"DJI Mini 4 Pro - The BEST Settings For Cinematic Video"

So, after uploading my new cinematic drone video of Madeira, you had a lot of questions.
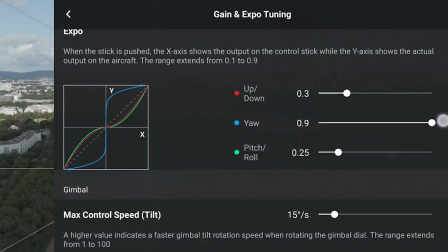Which settings do I use on the Mini 4 Pro to achieve cinematic results?
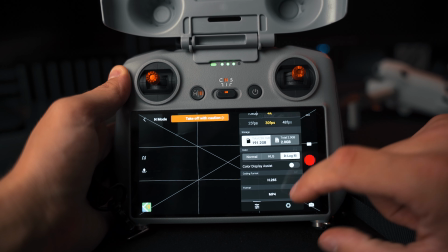How do I color grade my clips? ND filters, D-Log-M picture profile, music and sound design, you name it. This video is the answer to all of those questions. I will be completely transparent about the exact settings I use on my drone, when and why I use different ones, and I will also show you how I edited this whole video together, including my color grading and sound design process. So welcome and thanks for all your inspiring feedback. I highly appreciate that. Now let's start cooking.
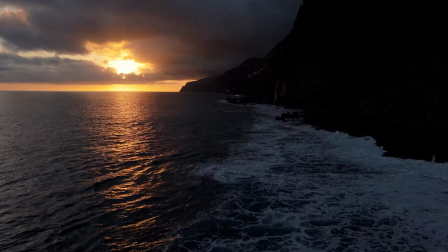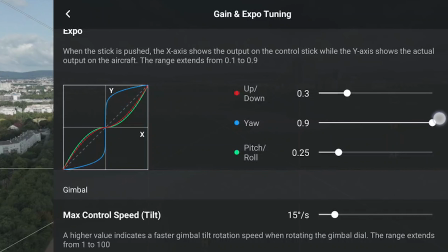There are a few essential settings which actually make all the difference. But first, let's rush through the basics.
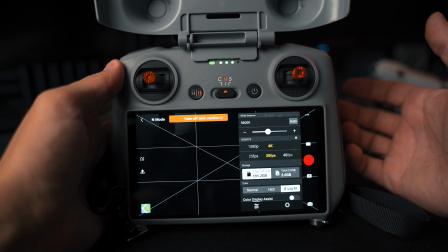I always shoot in 4K 30 FPS, so I can slow it down to 80% on the 24 FPS timeline.
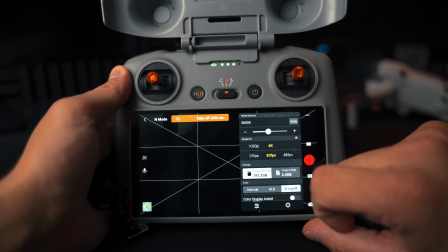Shutter speed is 1/60 obviously, ISO on 100, and the D-Log-M picture profile always stays activated. This is the secret sauce for beautiful colors and endless flexibility in the edit, as you will see later in this video.
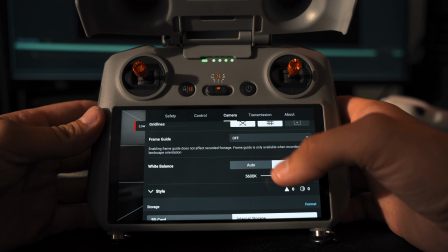My white balance is mostly set to 5600 Kelvin to match daylight conditions.
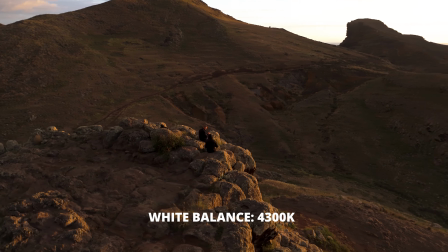Only during sunsets or in darker, cooler environments I tweak the setting according to the conditions of the scenery.
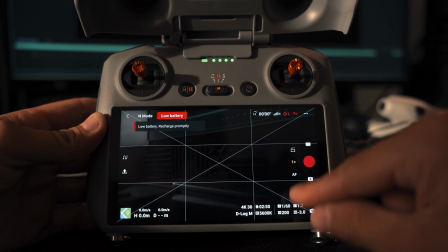Exposure-wise, I always work with zebras, and I suggest you to keep your shots balanced at 0 or slightly underexposed. You can always get out a lot of slightly underexposed images, especially with the 10-bit footage of the Mini 4 Pro and the flat D-Log-M picture profile. But if you're overexposing, you're so watch out for that.
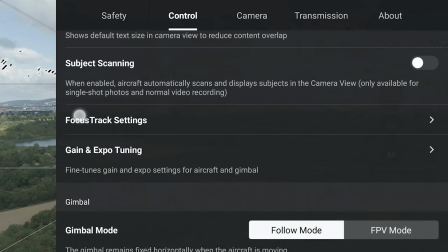If you don't get these settings right, you will have a hard time and your footage will look terrible.
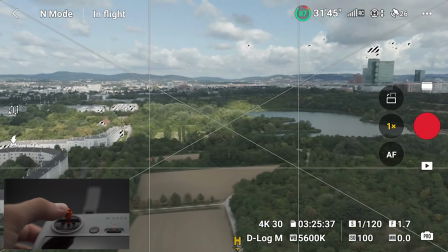The max angular velocity or yaw speed. If you put this on high, you have very sensitive and harsh movement from left to right.
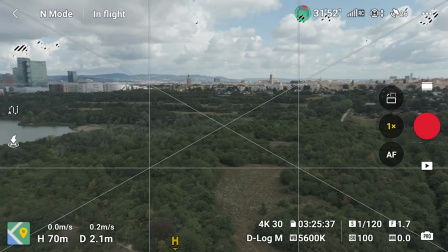I would leave it on about 30 degrees per second to get smooth results. Next up, the yaw smoothness.
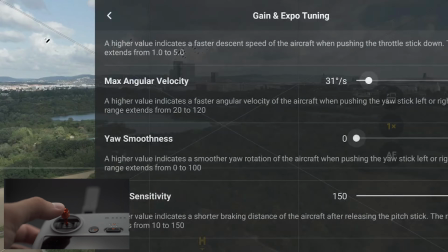This indicates how fast the drone stops when letting go of the left stick.
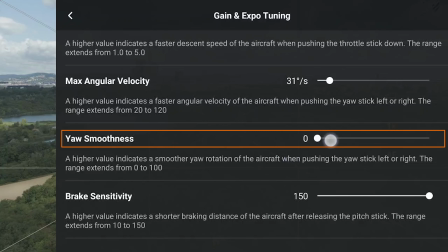A low number means an abrupt ending. If you increase the yaw smoothness, it gradually fades out your stop motion.
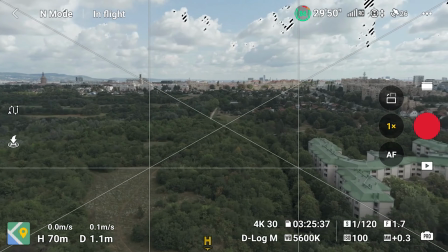My recommendation would be to set it on 20 to 30 to achieve a good balance.
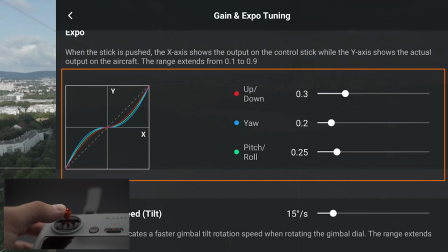The expo settings affect how much stick movement you need to put in versus how much movement you get on the drone itself.
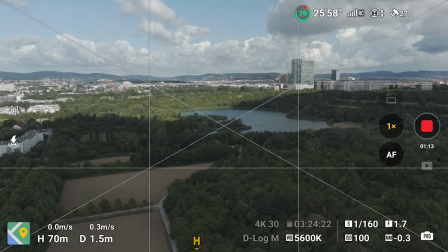If you have these settings on low, you have flat curves and your drone won't start turning immediately as you move your left stick.
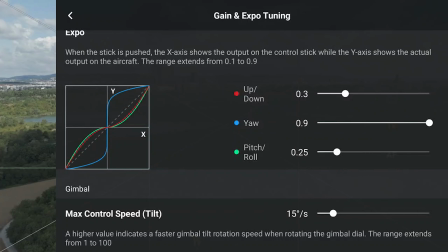Otherwise, the other extreme, if you have set it on high, your drone immediately catches the signal for movement,
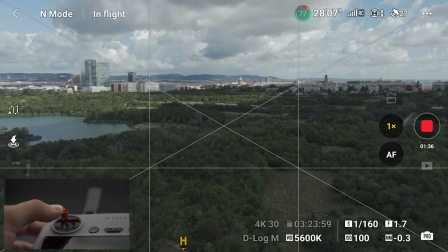and even with tiny stick movements, your drone starts to react instantly. The gimbal max control speed.
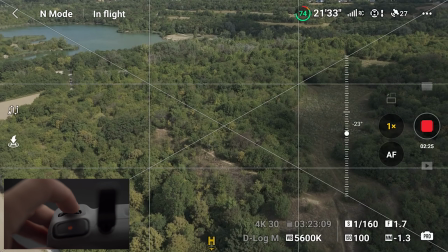Very important setting for smooth videos. This affects how fast your gimbal is pitching up and down when turning the wheel on the backside.
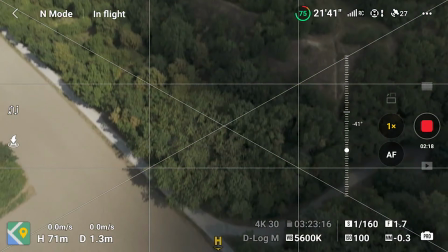The lower the number, the better, otherwise it looks like your gimbal is broken, which is everything else but cinematic.
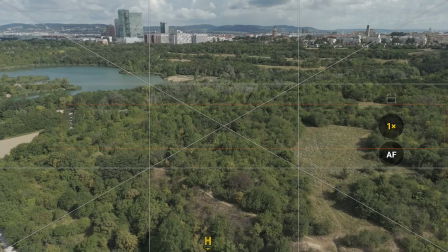I set it to about 15 degrees and that works fine for me and my style of flying. Please consider that all these settings work perfectly for me. Try it out for yourself and see if you need different ones.
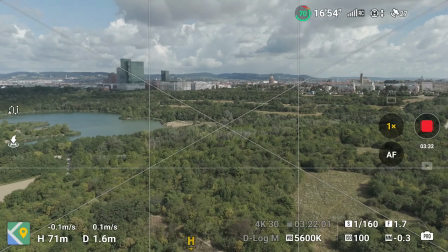The tilt smoothness. If you push the gimbal wheel and release it, this setting will change how abrupt the tilt movement gets stopped.
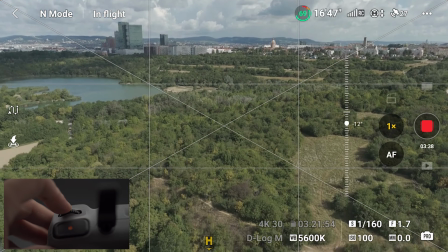The higher it is, the more it smoothens it out as you release the finger off the wheel. My advice is to go out, start your drone, push these settings to its limits and play around to see what works best for you.
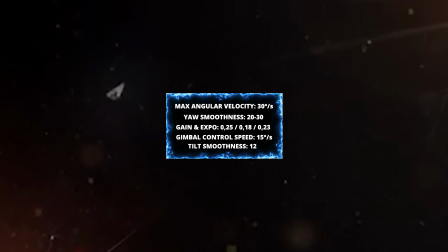Of course, you can use my settings as a starting point.
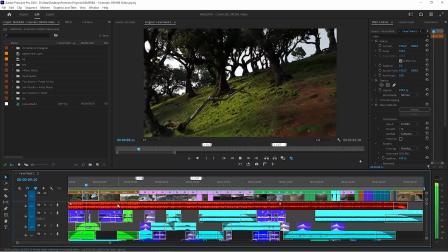I will now walk through a few clips where I blend in my exact settings, and I will also show you when and why I made some changes.